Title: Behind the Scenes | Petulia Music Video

Hello, my name's Helen Phillips and I created a music video for a song called Petulia by Capulous. I actually worked with Capulous last year and made a music video for them.
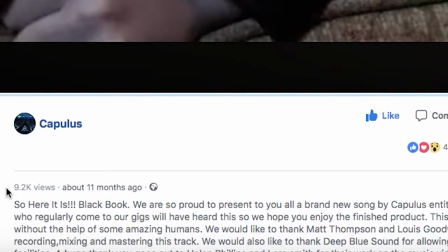(0:08)
I think the last video we got which was the Black Book one reached nearly 10,000 people which was huge. Half of that is obviously down to Helen.
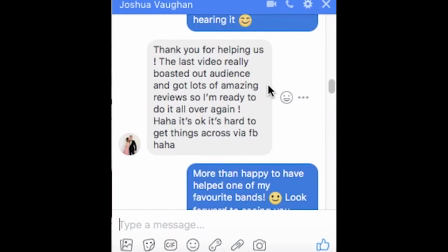(0:16)
Since the project was so successful last year the band gave me a lot of free reign to create a music video for one of their older songs called Petulia.
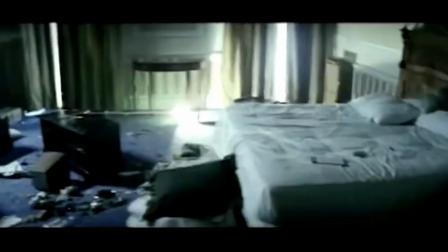(0:23)
While researching, Muse's music video Hysteria stood out to me. It It simply portrays one character having an emotional breakdown over a girl he's clearly obsessed with.
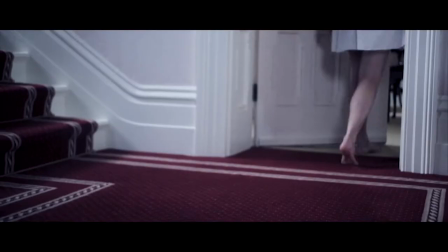(0:32)
I began envisioning an idea for one member of a couple obsessively reflecting over memories of their lost partner,
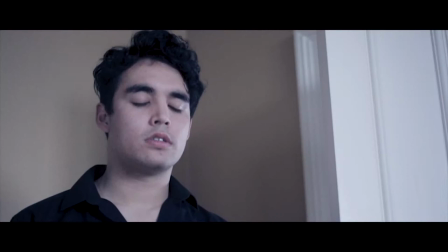(0:41)
and that partner frequently disappearing and reappearing before their eyes. The song revolves around a theme of heartbreak, as well as someone called Petulia.
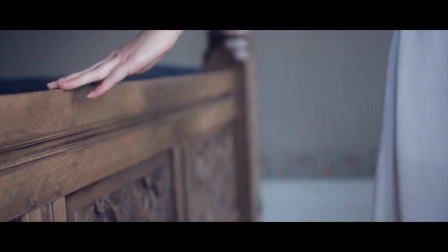(0:49)
What she symbolises remains completely ambiguous. I never fully revealed whether she's a figment of the character's imagination, or if she is real.
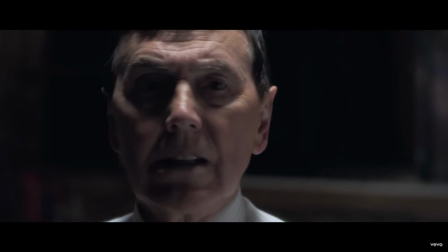(0:57)
A key example of this type of hallucination is in a music video called Above the Clouds of Pompeii.
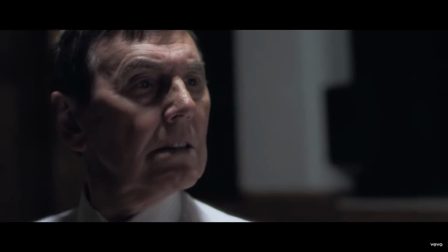(1:02)
A man's assumedly deceased partner suddenly disappears from the scene with a slight changing camera movement.
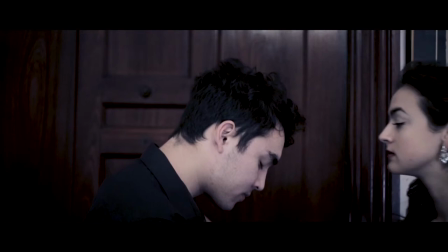(1:08)
A simpler version of this is what I tried to imitate for the opening scene of Petulia. I wanted her reappearance at the end to remain open to interpretation to the audience. You don't really know what Petulia is, sort of open to interpretation. so the way that Helen captured the ambiguousness of Petulia in this music video is really good. All good poetry is ambiguous. Exactly.
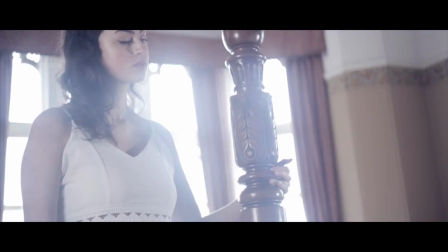(1:33)
The only distinguishing element that suggests she may be real this time rather than a hallucination was my decision to have her wearing jewellery,
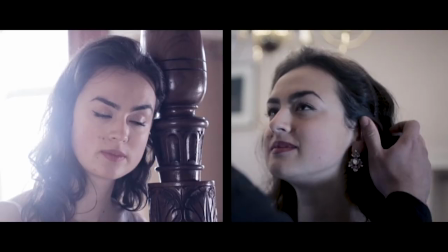(1:40)
high heels and more glamorous makeup in the first and last scene and a more natural look and bare feet during the hallucination scenes. Crucially, a white dress was decided upon to make her contrast against a dark wine red carpet.
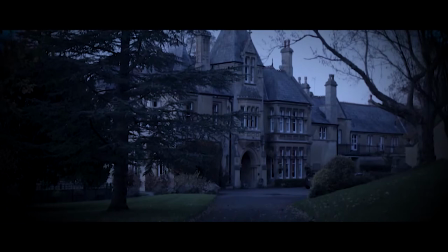(1:52)
I was fortunate enough to have frequent access to a manor house. With old, timeless features, it was practically a pre-made film set.
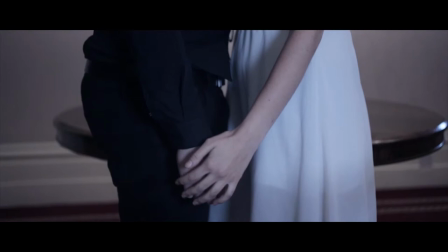(1:59)
It actually aided the characterisation of the actors, enhanced the sense of them being enigmatic, timeless people.
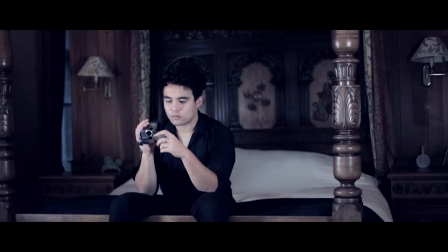(2:05)
The huge scale of the house perfectly enhanced the loneliness of the main character, which I further emphasised through cutting from wide shots to claustrophobic close-ups. I sent a form of treatment to the band and gave me the green light to begin storyboarding the whole time we worked with Helen she was giving us briefs giving us a storyboard exactly what we're doing every step of the way user in the future 100% we've used her twice now well it's the second time and we think that our style isn't that gel really well um she likes to work with um topics that aren't completely clear cut and straight down the middle um so a lot like because we like to write songs that aren't necessarily as simple as what they say on the
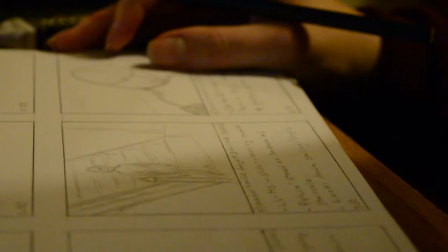(2:47)
tin. They like to have separate meanings, and I think that's what she does in her filmmaking. As a filmmaker, I have to bring visuals which work rhythmically and aesthetically,
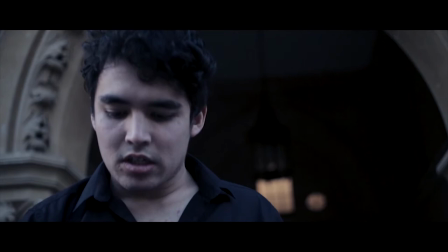(2:56)
partly by creating turning points in the narrative and increasing the pace as the music reaches its crescendo.
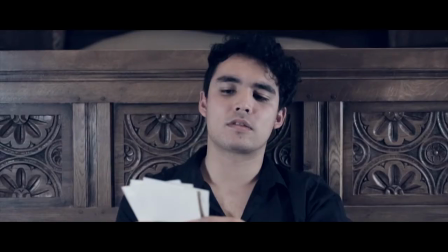(3:02)
I'd also planned each piece of kit required for each shot type. A lot of these consisted of slider shots to keep things flowing with subtle movement. them. I found the greatest element of collaboration to be with the actors. I cast Justin Wright as the main character. I knew his mannerisms well enough to know he'd fit the role perfectly. Prior to shooting, Helen showed me the shot list. They actually sped the whole thing up and showed that Helen's foresight and planning increased the efficiency greatly. Given that Helen was a one-person film crew,
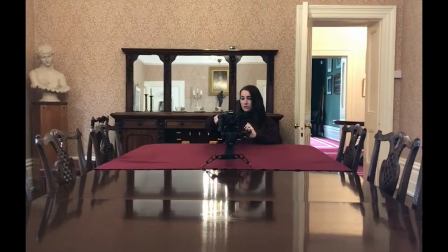(3:32)
she has excelled due to her organisation skills and her ingenuity with the equipment she has available to her.
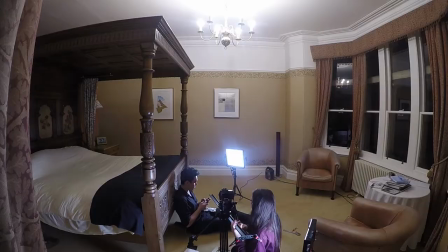(3:41)
She literally will not stop until she has every shot just right. After seeing it, it was a very well shot, very polished final piece which I thoroughly enjoyed watching.
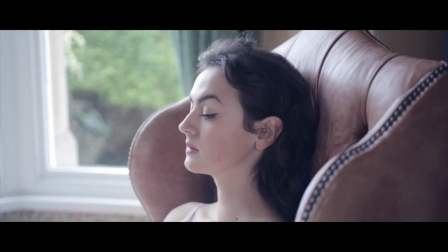(3:55)
Leila's a theatre student so I know she works professionally and I know she's great at acting through subtle facial expressions.
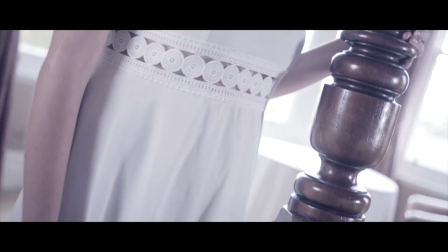(4:01)
Yeah, I liked playing Petulia. Yeah, she's enigmatic.